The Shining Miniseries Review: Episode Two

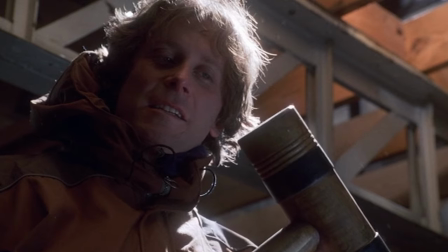(70:17) Unmask.
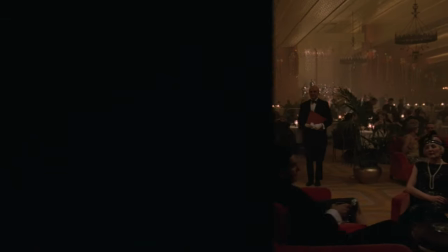(70:21) Do you hear that? I think there's a party. Good evening, Mr. Torrance.
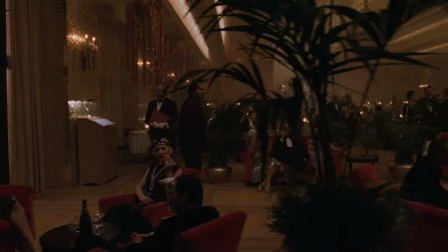(70:26) Good evening.
The Gold Room is now packed with roaring 20s partygoers.
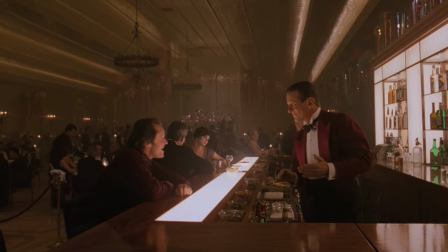(70:31)
Quite the stark change from just a few scenes ago. Smoke fills the room as champagne is poured. Lloyd serving up drinks to patrons.
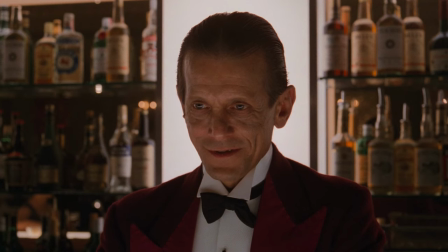(70:38)
Sitting at the bar, Lloyd and Jack have a playful conversation as he orders bourbon on the rocks.
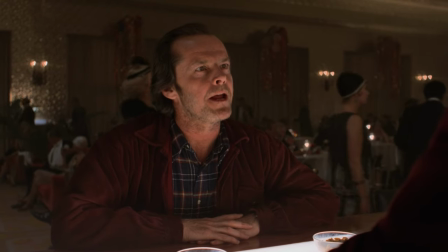(70:43) Hair of the dog that bit me.
Jack's demeanor has completely shifted.
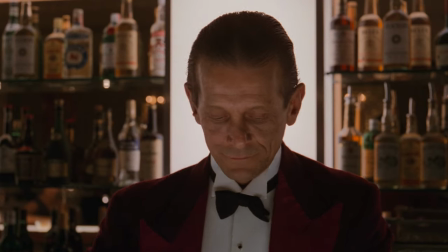(70:48)
He's comfortable, completely in his environment, as if he's always been here.
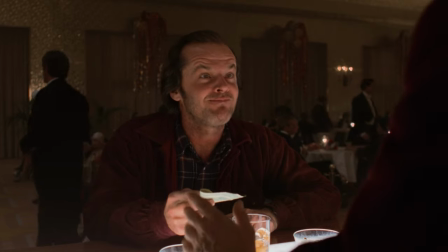(70:52)
When pulling out the cash he was missing earlier, Lloyd refuses, saying that his money's no good here.
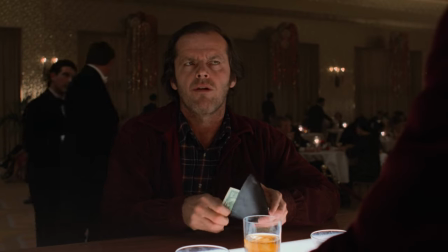(70:57) Orders from the house.
Jack insists he likes to know who's paying for his drinks, but Lloyd retorts that it's not a matter that concerns him.
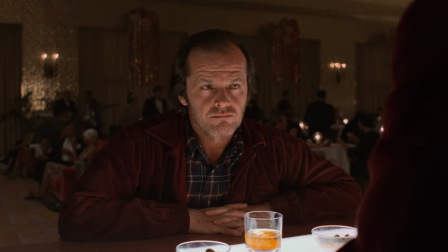(71:04) At least, not at this point.
Jack seems uncharacteristically joyful?
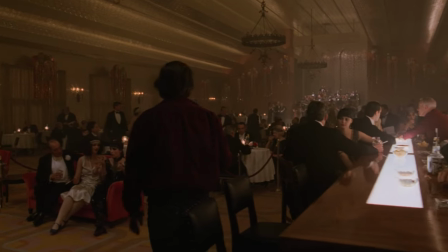(71:09)
He dances around, but when peeling back the layers, shows a man dancing to no music.
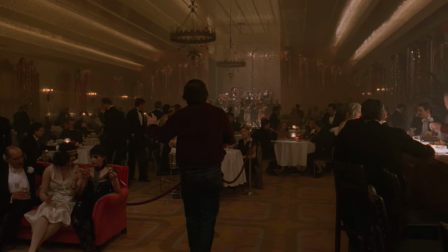(71:14)
His delusions and psychosis fully developing an entire scene, rich with life and character.
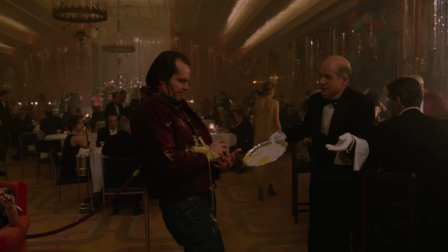(71:21)
Even when a waiter spills a tray on him, he passes it off, not raising his temper in the slightest.
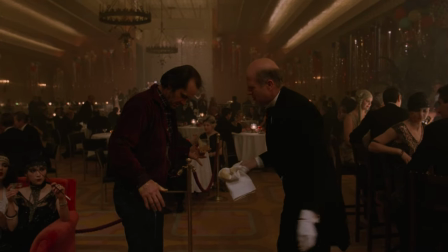(71:26)
After the waiter insists washing the avocado off as it tends to stain, Jack heads over to the gentleman's room, ooh,
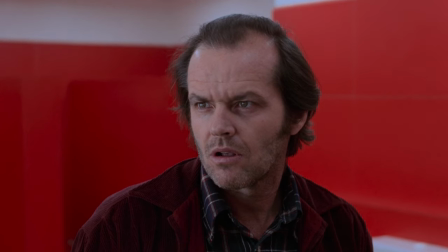(71:32)
so fancy, leading us to the scene that changes the fates of the Torrance family and sets Jack off into corrective action.
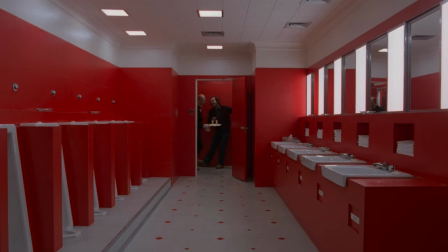(71:39) Hold this for you there. Do you say? Thank you, sir.
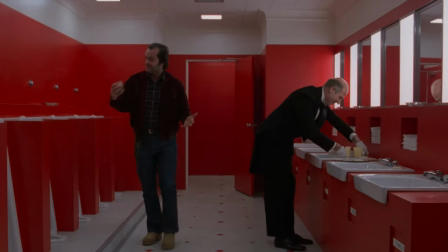(71:45) Thank you. Now, let's see if we can improve this with a little water, sir.
The blocking in this scene aligns perfectly with not only the mirror motifs,
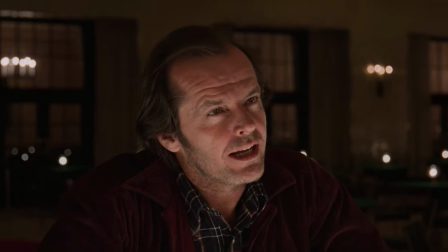(71:52)
but also the thematic implications as seen earlier in the film, with Jack facing the mirror and the waiter mirroring his stance.
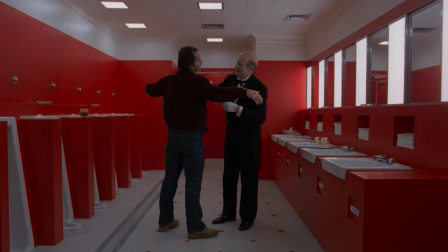(71:59) What do they call you around here, Jeezy? Grady, sir. Delbert Grady.
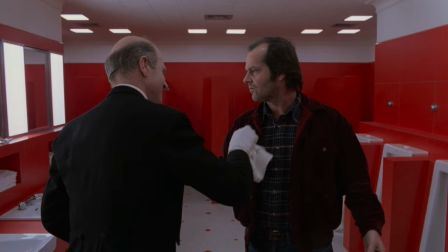(72:04)
An intentional break of the 180-degree rule implies that these two are mirrored in more ways than one.
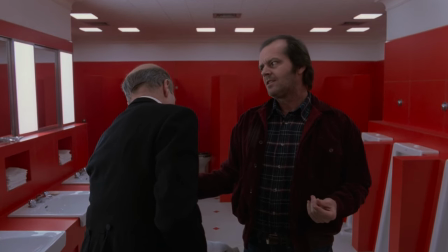(72:09)
Jack grows suspicious, asking if he's seen Grady somewhere before.
What is, sir?
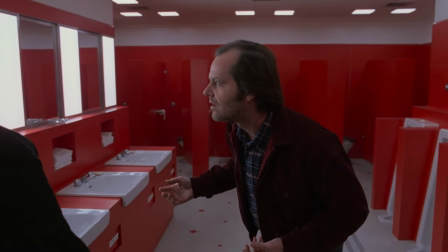(72:14) I don't believe, sir.
Jack doesn't buy it, asking about his position as the winter caretaker,
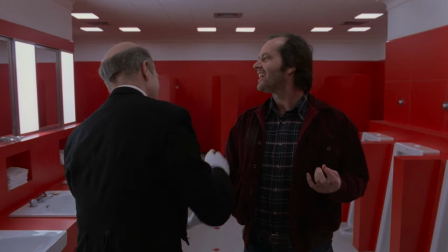(72:21)
if he's a married man, and where his daughters are, all to which Grady denies knowing anything about.
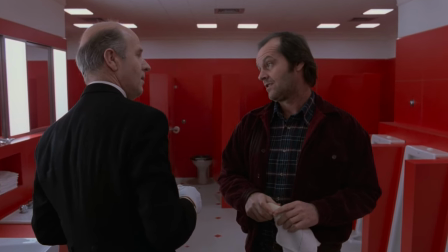(72:26)
Jack pushes forward, insisting that he was the winter caretaker here, that he saw his picture in the newspaper.
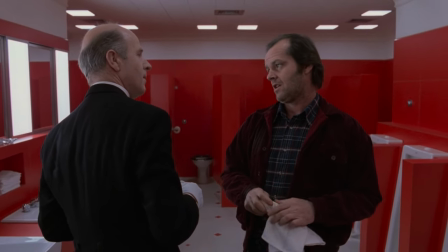(72:32) You, chopped your wife and daughter up into little bits,
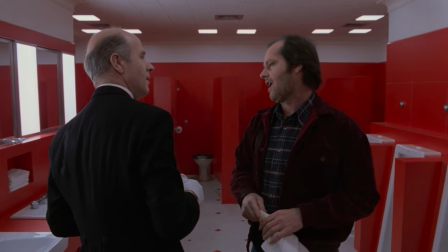(72:38) and then you blew your brains out.
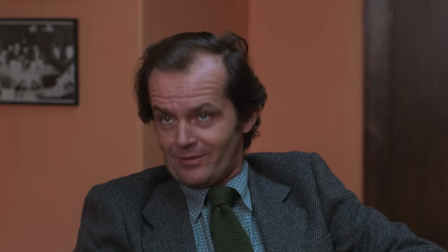(72:47)
With this line, Jack admits that all along, he knew about the tragedy of 1970 before Ullman made mention of it,
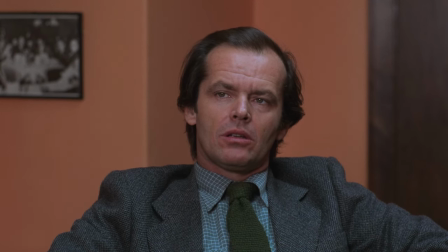(72:54)
acting like it was completely new information, pretending to be taken back and disturbed by it in the interview. All for show.
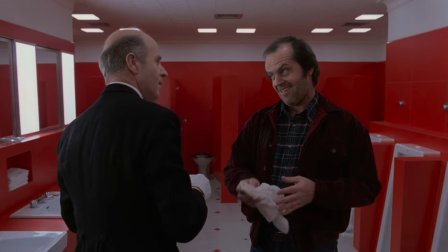(73:01)
He knew, seeing it in the papers 10 years prior, purposefully taking his family here, full well knowing what was gonna happen.
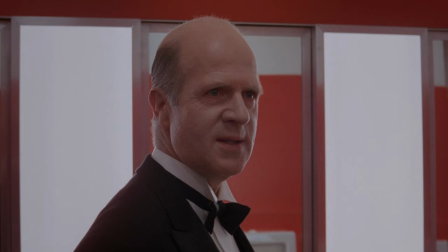(73:09)
A self-fulfilling prophecy. Now, there's a lot of debate about Grady's name.
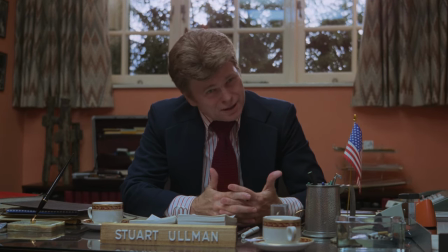(73:14)
Is it Charles, like Ullman mentioned during the interview? Or Delbert, like how he introduced himself here. Honestly, I don't know. It's possible that Charles and Delbert are twins themselves, both having committed familicide to their own families within the Overlook, killing their own wives and twin daughters respectively.
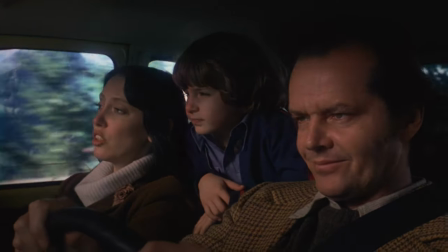(73:31)
It wouldn't be too far-fetched, as Jack came here for that exact same reason,
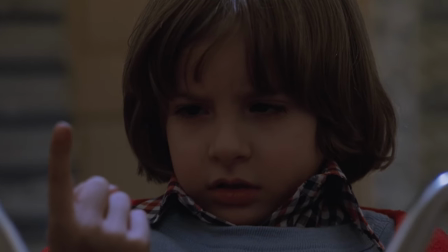(73:36)
if subscribing to the narrative that Danny and Tony are also symbolically twins, right?
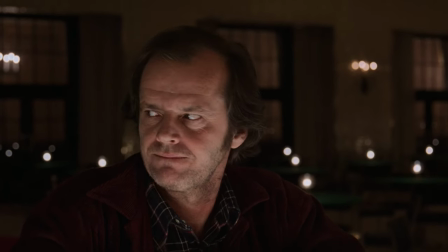(73:41)
Or, considering this is all within Jack's head, his psychosis may be progressing to the point of false memories embedding within his warped reality, mixing the names up.
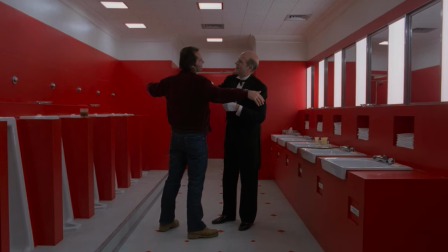(73:49)
I mean, either way, Jack is projecting his unconscious desire to slaughter his family in the form of Grady,
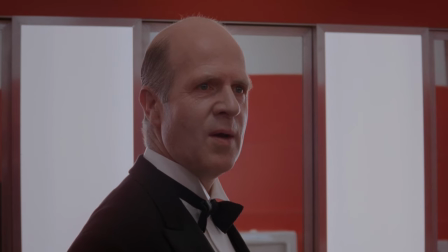(73:55)
a figure that acted upon his impulses and stayed true to his own duties as the winter caretaker,
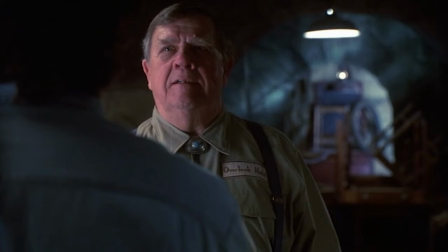(74:00)
besides the whole putting a shotgun in his mouth bit.
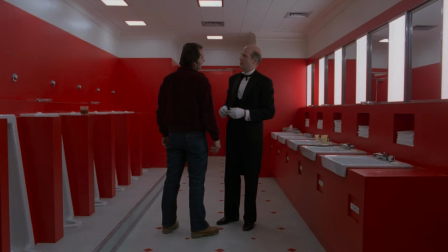(74:06)
Another break of the 180 further cements the mirrored connection between Jack and Grady. Jack is looking into his reflection, the man he will soon become.